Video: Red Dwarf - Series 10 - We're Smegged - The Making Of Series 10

There's a family resemblance. There's an H on the forehead. And there's a chip on the shoulder. For any man to get, I don't know how many syllables he got into twat, but it was quite a few. What an actor. I mean, you really did feel as though you were dealing with some guy from the RAF in the 1950s, you know.
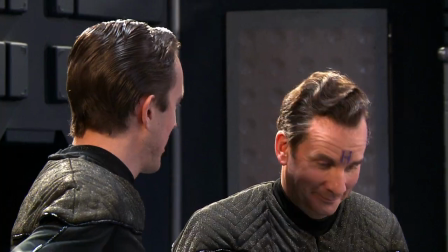[20:45]
This lovely clipped manner to him. I was the sort of template, if you like, that he had to work with. You could spot those little Rimmery family traits in there. Chris's performance, I think, is part of British culture. It's one of those performances that you just remember. It's a character that you just kind of know.
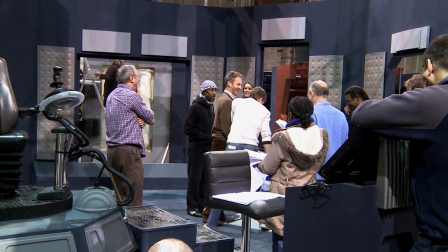Nice ship. A quantum twister, Listy.
I dropped the colour completely out of it. If you watch it, you'll see that it's mostly greys, dark greys.
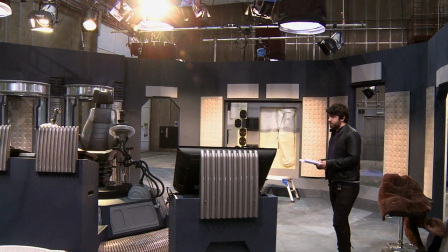[21:17]
I didn't want it to have the life that the dwarf had. It was opposite, a juxtaposition of look to dwarf.
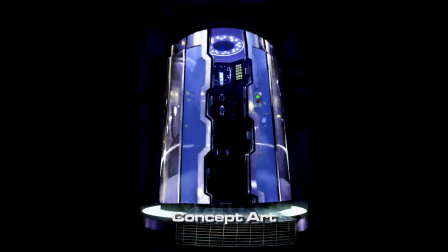[21:23]
And it triggered everything you've ever seen before, Star Trek Forbidden Planet.
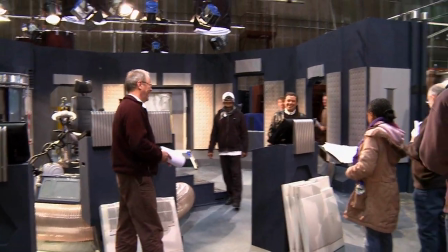[21:28]
It had clean lines, it had the obvious qualities that sci-fis have always had from the beginning of time, which is, you know,
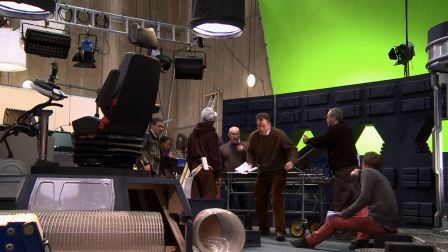[21:36]
transporters, a large drive chair in the middle of the room on a tiered level. The transporters themselves couldn't be fabricated. That's something you couldn't afford to build.
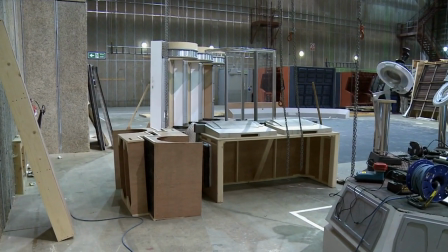[21:45]
So I designed them, but I designed them after what I already found was a bathroom shower unit that would do the job.
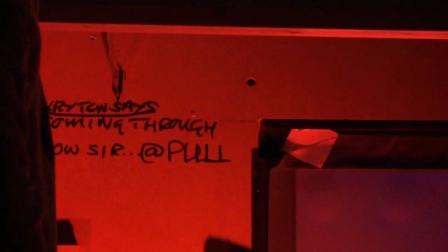[21:51]
It had the glass and we could open the doors, and they were double openers, so you could do them with wires at the back so they looked hydraulic.
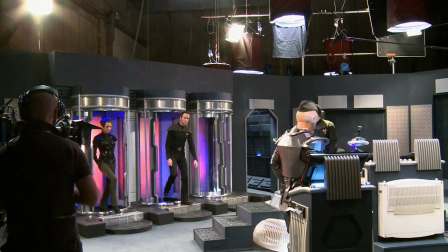[21:57]
And we were able to put together the transporters with shower units, you know, good size shower units.
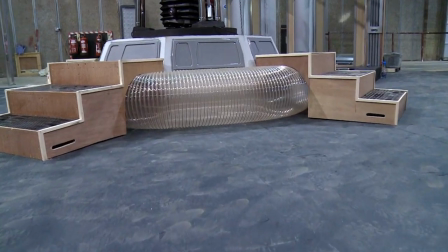[22:01]
Everything is found objects. The chair in the middle of the tiered section is a chair from a truck.
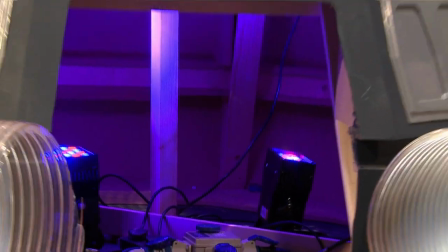[22:09]
The big base that chair is on, that big hexagon, is actually originally from the special Red Dwarf,
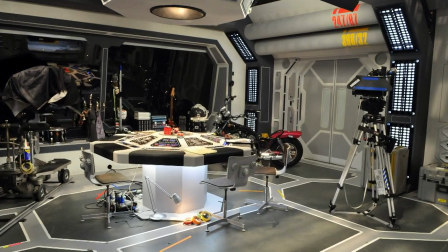[22:16]
which it was in the roof above the central table in the sleeping quarters.
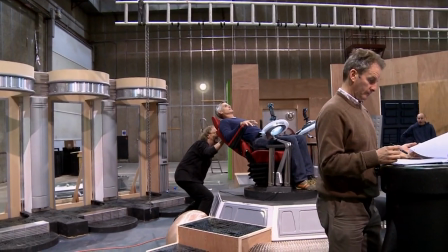[22:21] Well, actually, in a second. Yeah. In an ideal world, it would be this chair. Yeah.
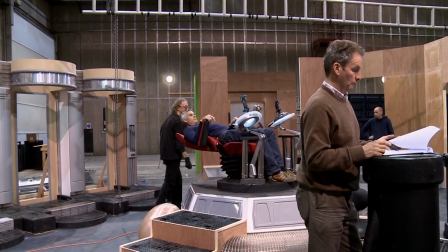[22:25] So, is that chair glued to that stand? Yeah, it's fixed.
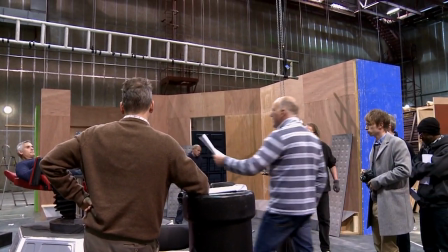[22:31] It's fixed, not at the moment. But because it's all under lift up there, it's the jewel in the crown.
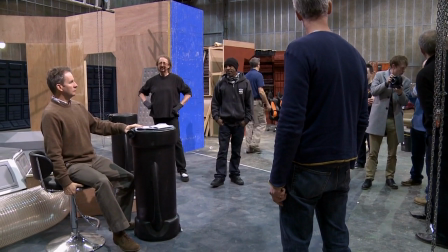[22:37]
Well, the sinking chair moment, we tried on various different real chairs to engineer it so that it went down at the right speed and at the right time. But, of course, it either sort of had me sort of going, you know, like that, or it kind of had me going, I'm supposed to go now, I'm not going now, I've gone, you know,
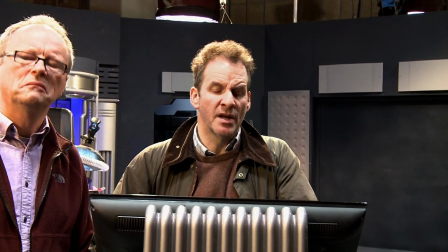[22:55]
that sort of stuff. So, in the end, we just thought, this is going to be much easier if I do it myself.
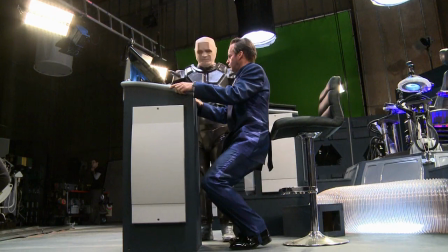[23:01]
So, using my football-enhanced thighs, I basically did some sort of squats sort of every now and then.
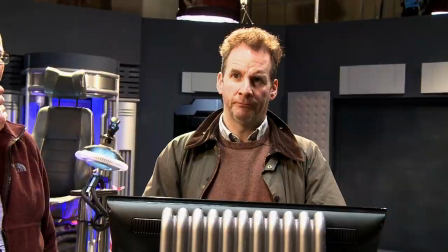[23:10] That's so much better. That's great. And remember the line.
That was the big challenge.
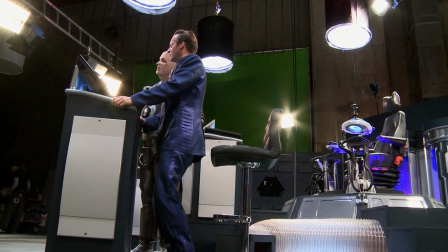[23:14] Rog Columbus 3, this is former First Tech executive... Oh, shit. Crawford spies three memory sticks in a drive.
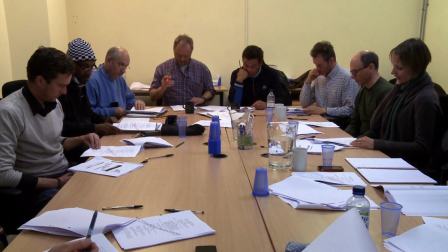[23:22] She inserts one after another into her neck port and uploads them instantly. She throws them away. Now for the rod.
She's got a great rabbit face, Susan Earle. Difficult part to play that, really. You know, you don't know if you want to go robotic with it. It's really hard to play a robot. I had no idea when I used to watch all the sci-fi stuff. But actually, playing a robot's really hard because you kind of can't act. You've got to do a kind of non-acting thing.
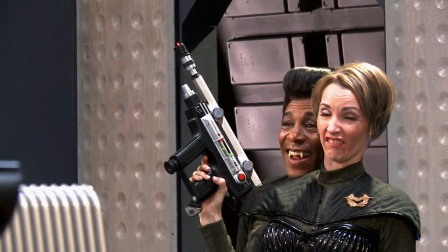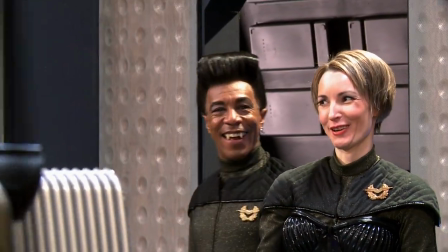[23:51] Okay. Really hard to help. Oh, tell me about it.
I hadn't really thought about what the holospasm would be, so sort of when it sort of went like that, I thought, well, actually, these guys are going to have to do the same. You realise that, you know, you can pull these comedy faces, but you only usually hold them for a second or two, and that one I had to hold for ages.
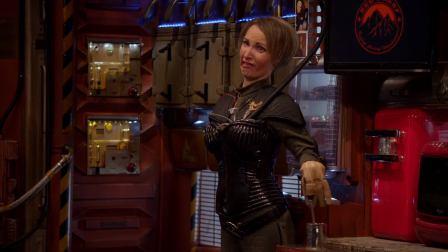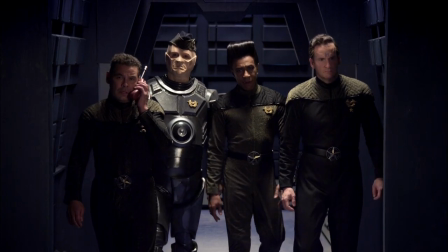Fun dressing up as Star Trek. It did give you the feeling like, geez, those suits are unforgiving, you know. I mean, it's a good job that we're all in fairly good shape for our ages, really.